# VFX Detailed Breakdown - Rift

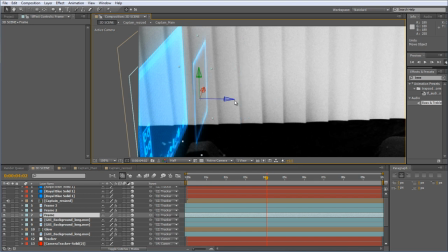[4:02]
From here, it was easy enough to add the video frame and the video footage in the same position as the background because it had the same dimensions,
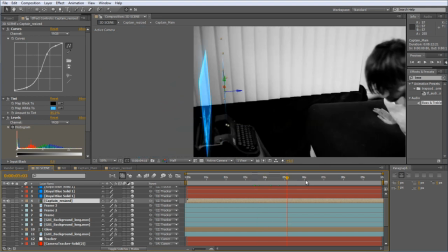[4:09]
and then I just pushed it out forward a little bit. My purpose for doing this was to really show how it fit in the scene in 3D space, but also just because I thought it looked awesome.
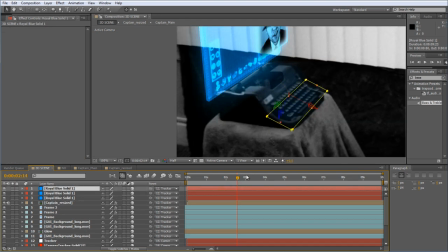[4:17]
I also tracked some faded blue solids I aligned over the surface of the typewriter to create the effect of a hologram projecting a soft glow.
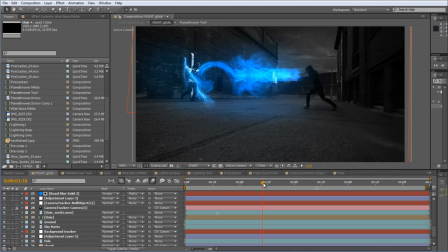[4:24]
These also moved in 3D space properly. Alright, for the fight scene, I'm going to go ahead and talk about the glide shot first. What took a lot of time on this shot was replacing the background to make the shot more appropriate for the 50s era, even though it's all kind of cyberpunk.
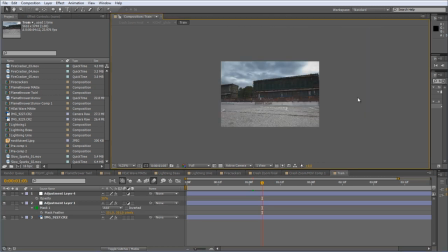[4:36]
For that, what I did was take a photo from approximately the same angle of some of the trains that were actually right behind the camera, and you could actually see them in the shot right before this.
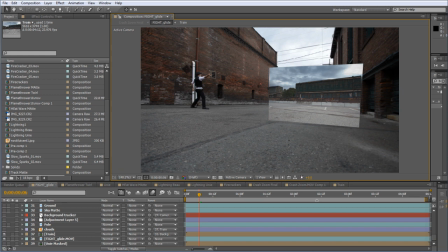[4:45]
I positioned the photo so that it looked right in the scene, and then placed some clouds above it and blended them together to get a nice background that covered everything.
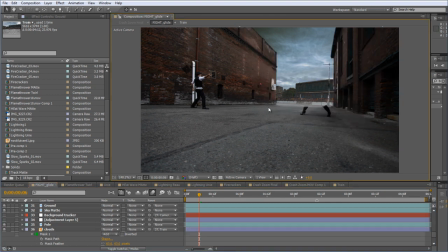[4:52]
The next step was to bring the foreground back in, and the easiest way to do that was just to make a mask and mask around the buildings. And now that the background was replaced,
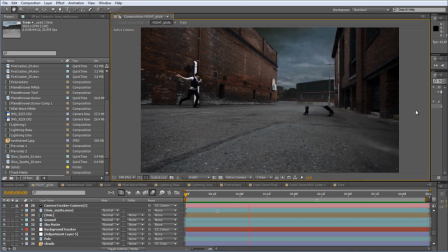[5:00]
I used the curves adjustment to make the colors match between the buildings and the background. Once that was finished, it was okay to mask back in the female fighter, which was by far the most stressful effect of the whole video, mainly because I had to go and frame by frame cut her back in. Thank God for the rotobrush.
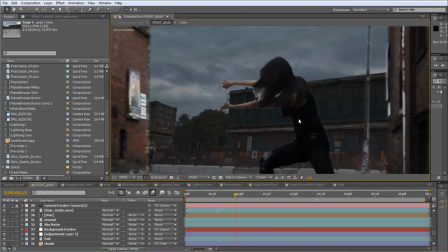[5:15]
What made it difficult was the fact that her hair was flying around, and that's really hard to, crop out, so I left it fairly rough.
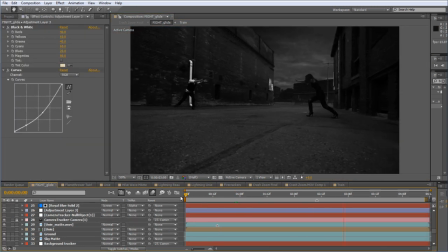[5:21]
Fortunately, once it's in black and white and made to look more like nighttime, it was more difficult to notice. Now that I finally have a plate to work on, it's time to add the fun effects like the fire and the lightning.
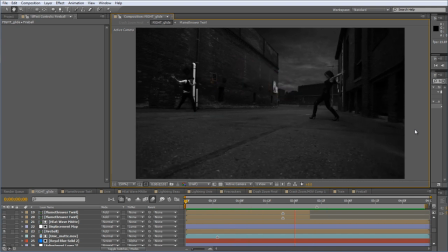[5:31]
You actually may recognize the fireball and the flamethrower from my elemental combat video, and that's because they're the same files.
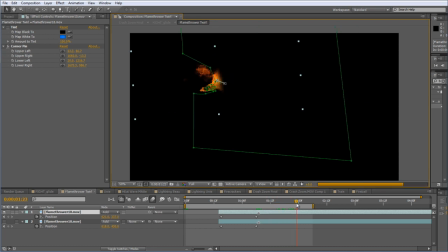[5:37]
On the flame, after about a second, I animated a mask from the start of the fire to the end to make it look like it got cut off, and then tinted it blue and vertically flipped it so that it appeared to have somewhat of a core to it.
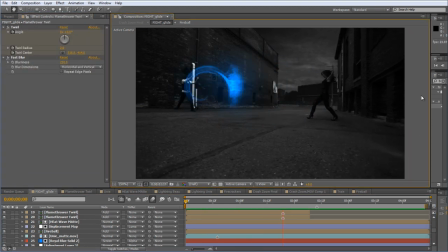[5:48]
I animated the twirl effect to create the look of the male fighter absorbing the fire as it's being shot at him. By setting the transfer mode of a blue solid to add and the opacity of it down to around 40 or so,
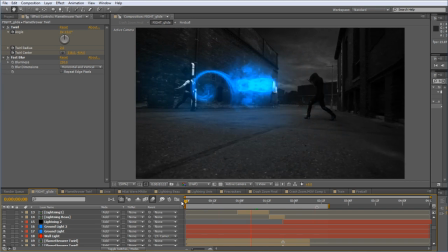[5:58]
you can actually create a cool glow by masking the area of the ground affected and feathering it out. I added electricity to both fighters using the standard advanced lightning effect, and animated the start and end positions and added a mask to make it look like it was striking the ground.
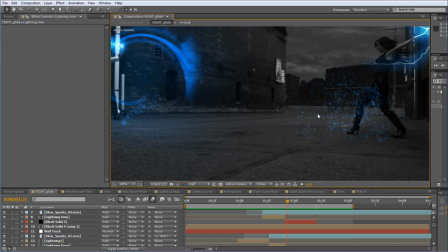[6:11]
I also added some sparks from the Action Essentials pack from Video Copilot to spice up the shot a little.
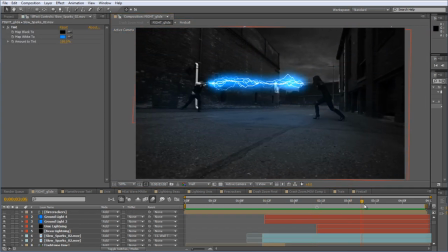[6:16]
Spicy. For the final shootout, I used another lightning effect and had it meet in the middle. Pretty easy, but I also piled on 4 different firecracker shots from the Action Essentials pack as well, and looped them over and over again until the end of the shot.
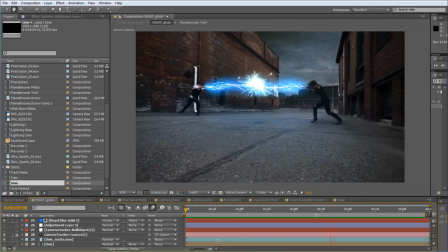[6:28]
And here's the final effect without the color correction. I'm showing it because I thought it looked cool. Yeah.
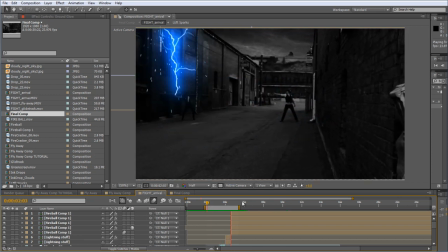[6:34]
There's not much to say about the first approaching shot. I replaced the sky in the background and tracked it horribly to the scene. You can see it shifting around if you look closely. And then there's standard lightning and some welding sparks from the Action Essentials pack.
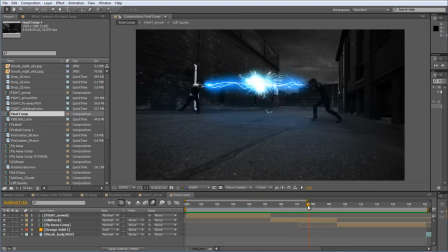[6:45]
For the glide shot, I also added in some more welding sparks to the lightning lock at the end of it to make it a little bit more intense.
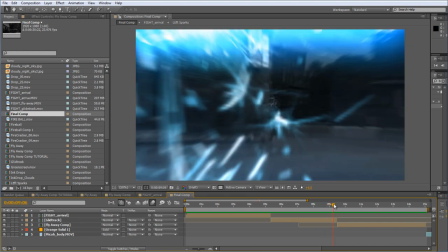[6:51]
And that's when there's a crash zoom in on the detective just before he turns around.
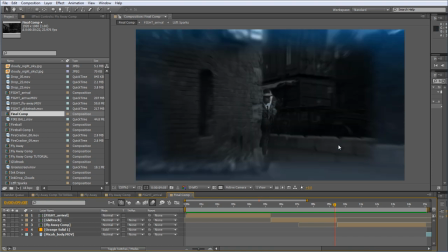[6:54]
From that same location as the glide track, we also shot a really zoomed in video on a telephoto lens and then scaled it down to fit the shot and put the opacity of it to 0.
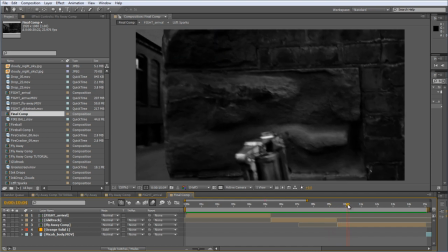[7:03]
By linking the scale of the 2 videos and then enlarging one really quickly as the telephoto shot fades in, creates the zoom.
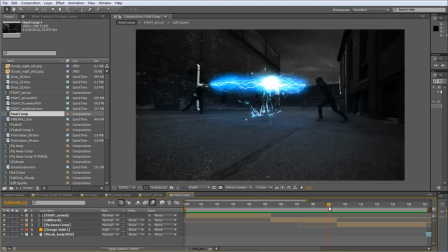[7:09]
Add in some motion blur and you create the feeling that you just crashed into him as he swings around. For the flying away effect, I did another sky replacement first.
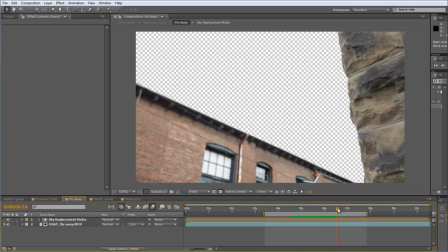[7:17]
Now there's some great tutorials out there for the exact method I used, but I basically just tracked position and rotation on the wall and then added in some clouds in the back.
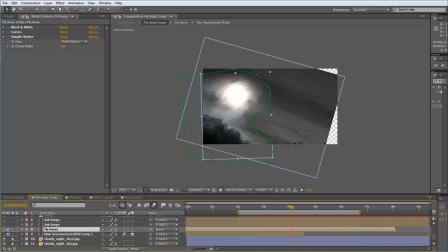[7:25]
I wanted some more moonlight in the clouds, so I set the transfer mode of this one photo to add and laid it on top of the main clouds to create a pretty cool effect.
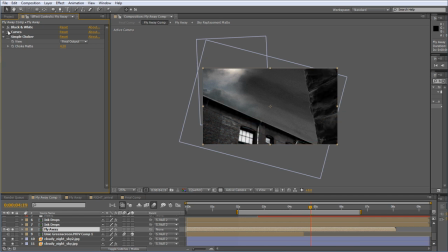[7:32]
With some color correction and curve adjustments, along with a matte choker, the sky replacement was done and ready for the fun effects to begin.
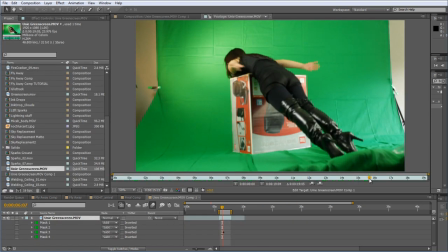[7:39]
I shot the girl who flies away on a green screen leaning over a box so that I can kind of get the right angle for her flying away,
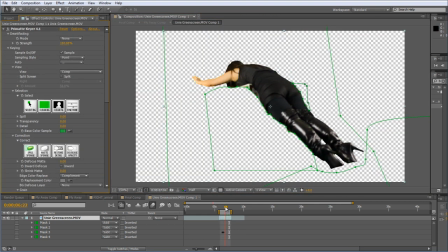[7:46]
and using Primac here to get rid of the green and a mask to get rid of the box, I isolated her so that I could animate it in the shot.
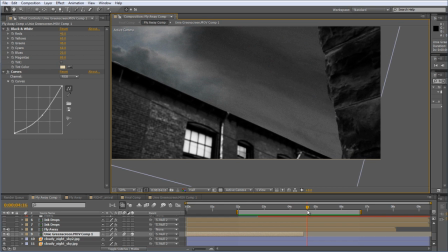[7:52]
For that, I made it a 3D layer and positioned her at a normal scale to be as if she's standing on the ground. Then I keyframed her position and orientation to where she disappears in the sky,
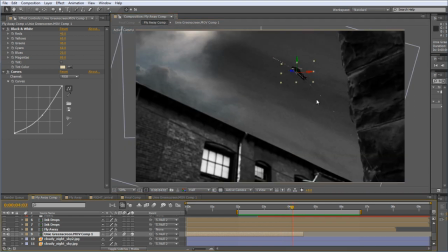[8:02]
and then pushed her way back in Z space, about 20,000 pixels away.
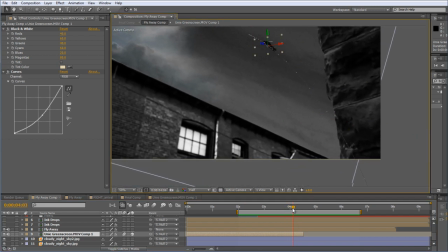[8:07]
This takes care of the proper animation of scale for us because it's not linear.